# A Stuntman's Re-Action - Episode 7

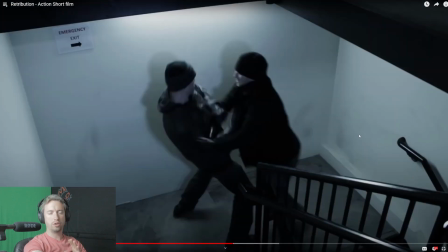So you don't really get the full view.
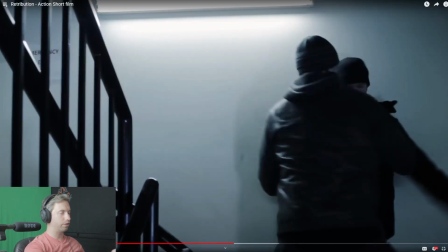So he starts to turn in the previous shot, the next shot he's already turned around and he's almost finished delivering the elbow. So not ideal. Better thing would have to, you want to put those two together. So as he's starting to spin in the one shot, in the next shot have him continuing the spin into the elbow
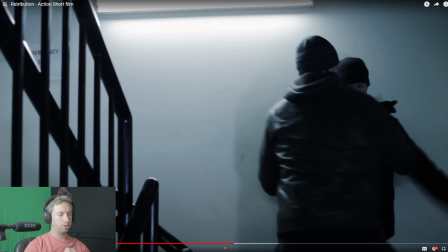rather than what we saw there, and that would be more seamless.
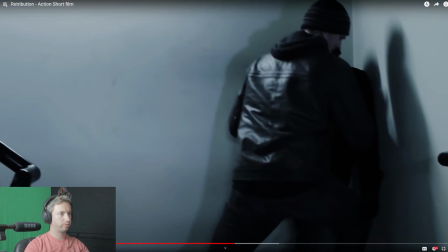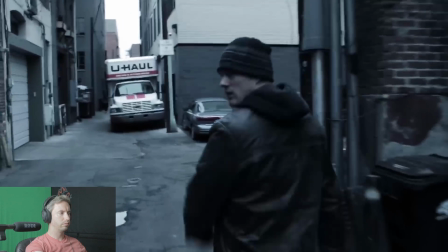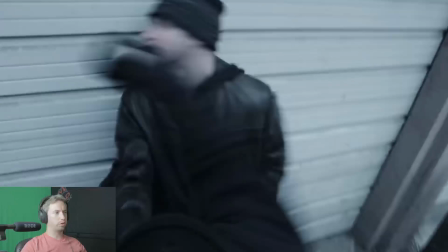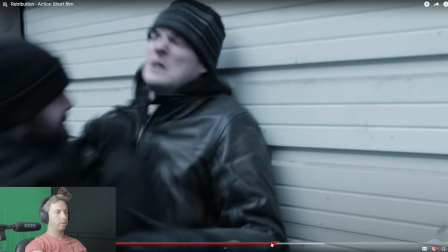Hold on. That was a good punch. Now, one thing I noticed here is when he's being a little too far. When he's being pushed towards the wall, he looks behind him to see where the wall is at, rather than trusting his partner to be able to gauge the distance and know when the right point is that he'll be there. So he's kind of looking back. Although I would say that's not completely unnatural, because oftentimes if you're getting pushed backwards, you want to look and see where you're going. It depends on the situation. I think it would look better if he wasn't looking back, because then the assumption is that he's looking back to see where he's at from a stunt point as opposed to a performance point, if that makes sense. Hopefully it does. So let's continue.
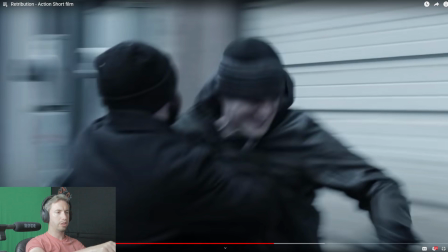He's not looking. He's a second look. Now he's looking for the point. He's putting his arm back out to kind of break his impact.
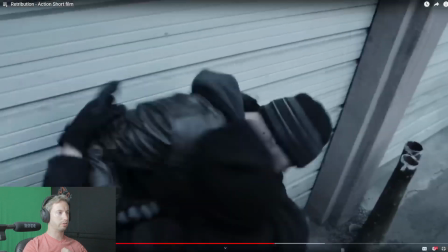This next punch looks really good. There, that one, perfect.
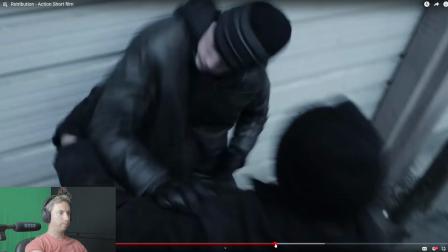Everything about that punch was perfect. These stomach punches you can't see too well because it's all dark. They're all wearing dark. They're wearing black gloves. So you can't see what's going on. But the punch to the face was perfect. Perfect timing of the reaction. Perfect angle for where the camera's located. Everything about it is perfect.
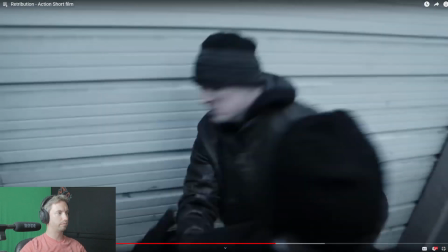Let's look at it one more time. So good.
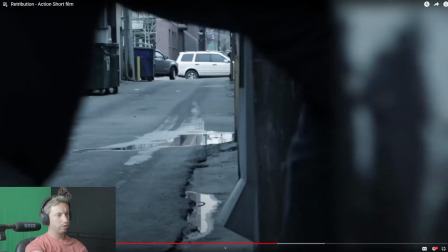And there was another, but then we go the opposite way, and we notice a little problem here,
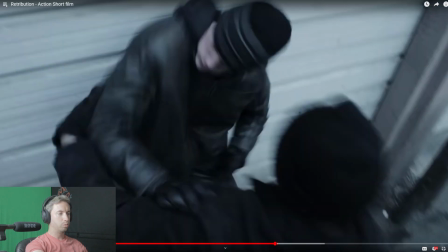and that is, if you see, we then again jump in time.
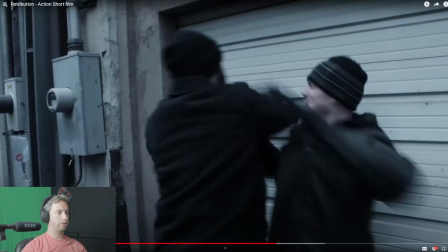So here we are. Here goes to block. He's grabbing him, and the very next shot, they'll be out here.
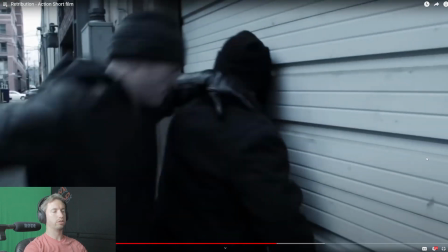Very next moment, he'll be into the wall. Watch. There. So we're here, and next moment he's there.
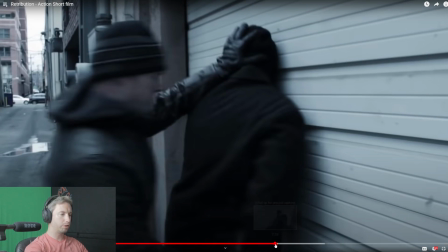So we don't have that moment of him slamming into it. We have a great punch.
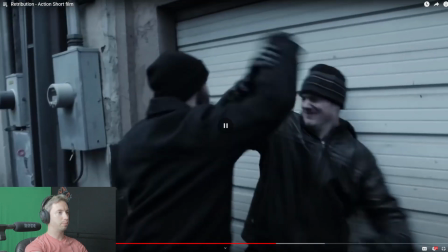Then we have this block. He actually grabs it, which is kind of interesting. That punch really, if you try to punch him in the face, his hand position here would not have stopped that punch from happening.
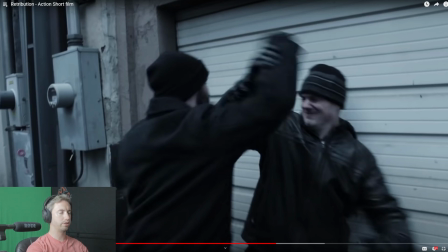It'd be over here, not over here. So that positioning wasn't the best. But then when he turns to grab, see, he's grabbing the head.
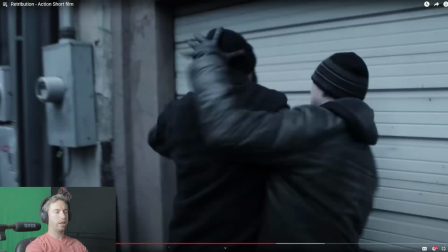Next shot, he'll be into the wall. Watch. And then right now, he's about, his head's probably 2 feet away from that garage door. The next moment, he's going to be face first in it. See? Right like that.
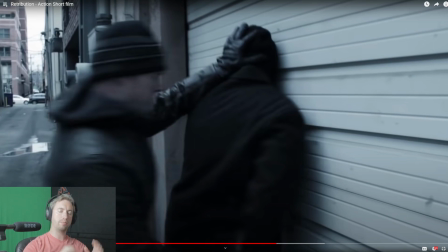So, they're jumping time, and it doesn't meld together well. It would have been better to shoot that whole thing, him grabbing the head and shoving him into the wall from that previous angle, and then going back to this angle and then finishing it off by having him move into it.
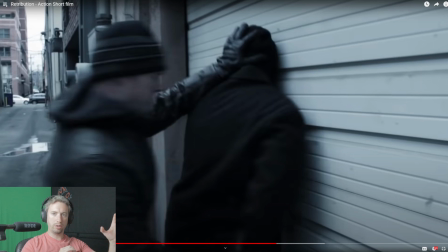Or grab the head, start to move a little bit, then cut to this angle while he's still, out here. Instead of here, he's out here and moving into it, and that would sell it way more.
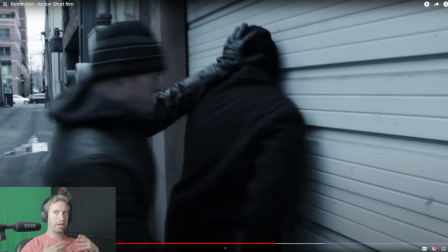So again, they're jumping time, and that kind of it confuses us as human beings.
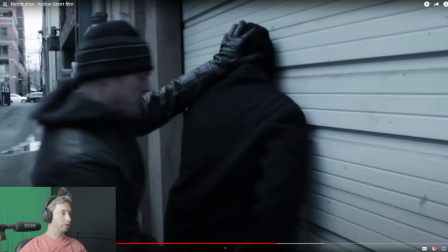But so other than that, this is looking really good. Punch.
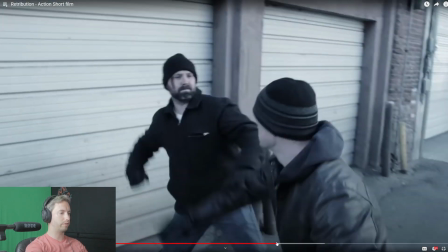Oh, nice back fist. Yeah, that back fist was good. Watch that again. Beautiful. But now here's another problem. It's like every time there's a good thing about it, there's a bad thing that comes right after it. So notice his position here.
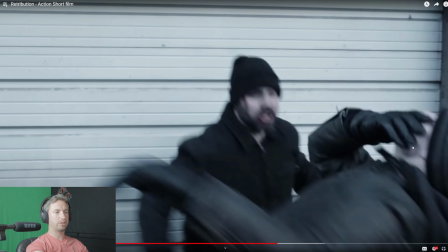Right there it is. He grabs his face. His head shouldn't so much go back this way from that back fist. It should go this way. So his head should be turning to the right. So when you're getting punched in the face, if it's coming from the side of you, here coming across, your face should go that direction, not go back this direction. I don't know why I coughed when I leaned back. That's what should happen. So the fact that he's kind of going back like this doesn't quite match the angle of the back fist. But it's not too bad. But I think there's a little bigger inconsistency here in a second. Look at how he's facing.
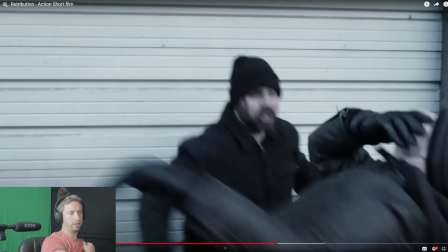His body's rotated, so his left shoulder's kind of behind him. His right shoulder's forward. His hand's up by his face. The very next moment,
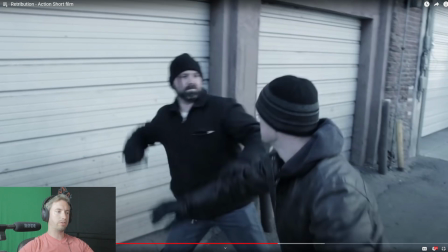his right shoulder's back. His left arm is forward. This is all continuity. This is continuity. This is why continuity is so important in fight scenes. It's very disjointed feeling and takes you out of it, and you're going, wait, what? What just happened? Because they're not positioned the way they were in the previous shot. There's no connecting moment to how they got to being from like this
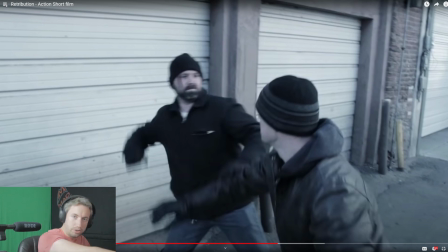to being with your arm way out here, with your body rotated the entire opposite direction. And the other guy, same thing. His left shoulder was back, his right shoulder was forward. The next minute, he's reversed with his arm back, ready to throw a punch.
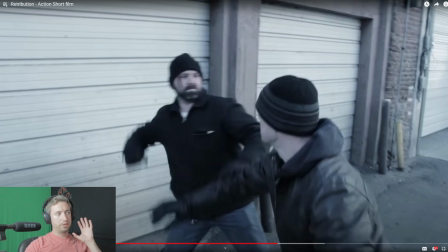He's got great form for his punches. These guys know what they're doing with punches. They're just not doing the best when it comes to putting this fight scene together, so it looks good.
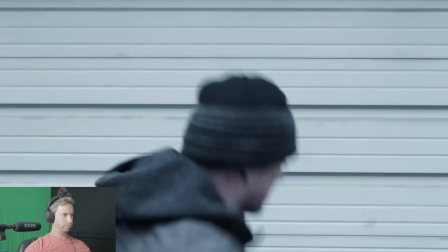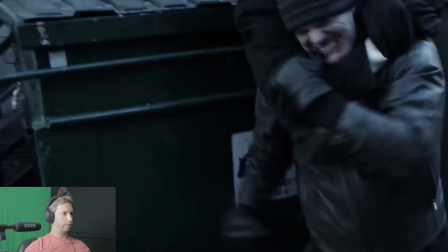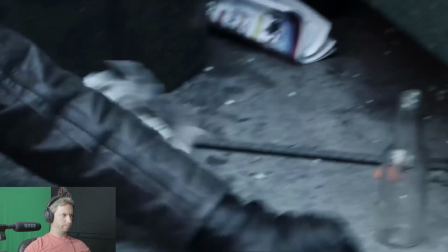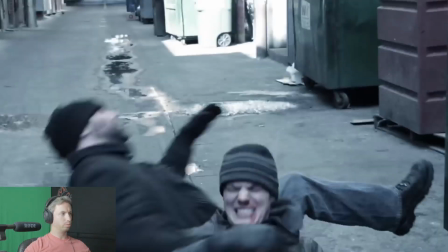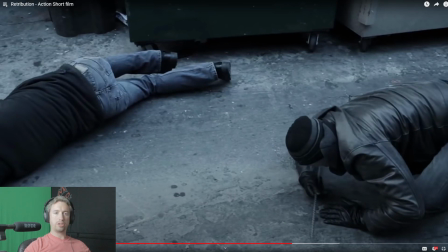not bad. He reaction was good, and we couldn't really see the rebar hit him very well. Again, it's a black object, and they're all wearing black hats, black tops, and all that, so it's hard to really see what's going on. But the sound effect helps sell it, so it's not too bad.
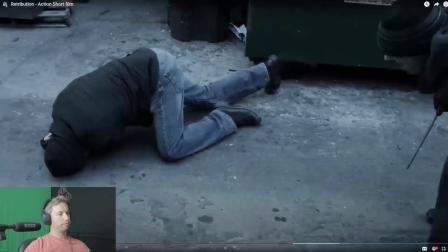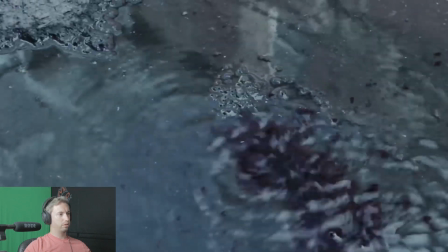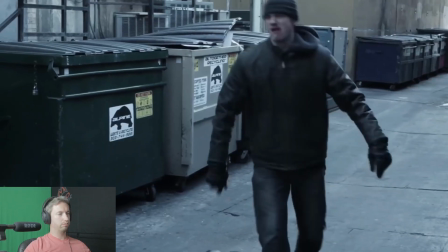Alright, that's that. So 2 short fight scenes for you guys in this one. Like I said, they all had little things here and there that weren't the greatest, but there were also, especially in the second one, there were a lot of really good moments. So that just goes to show you that even if you know a lot of what you're doing in the choreography, the editing may not be where it needs to be in order to make it look great. So the point being that the choreography, the filming of it, and the editing all go hand in hand to make a fight scene look great. It's not just the stunt choreography, it's not just the camera angles you pick, but the editing. All 3 things together are important and need to be done well in order to make it look great. So take that as food for thought for if you're making your own action short. Thank you so much for watching. I hope you enjoyed. Be sure to click the like button, subscribe, and click the notification bell so that way you'll be notified when more of these videos come out. I'll be doing more as I can. And be sure to share this with your friends. Leave a comment down below of any short action sequences you would like me to watch, or any standalone fight scenes, or what have you that's out there. Let me know and I'll take a look at it when I can. Thank you so much. See you next time.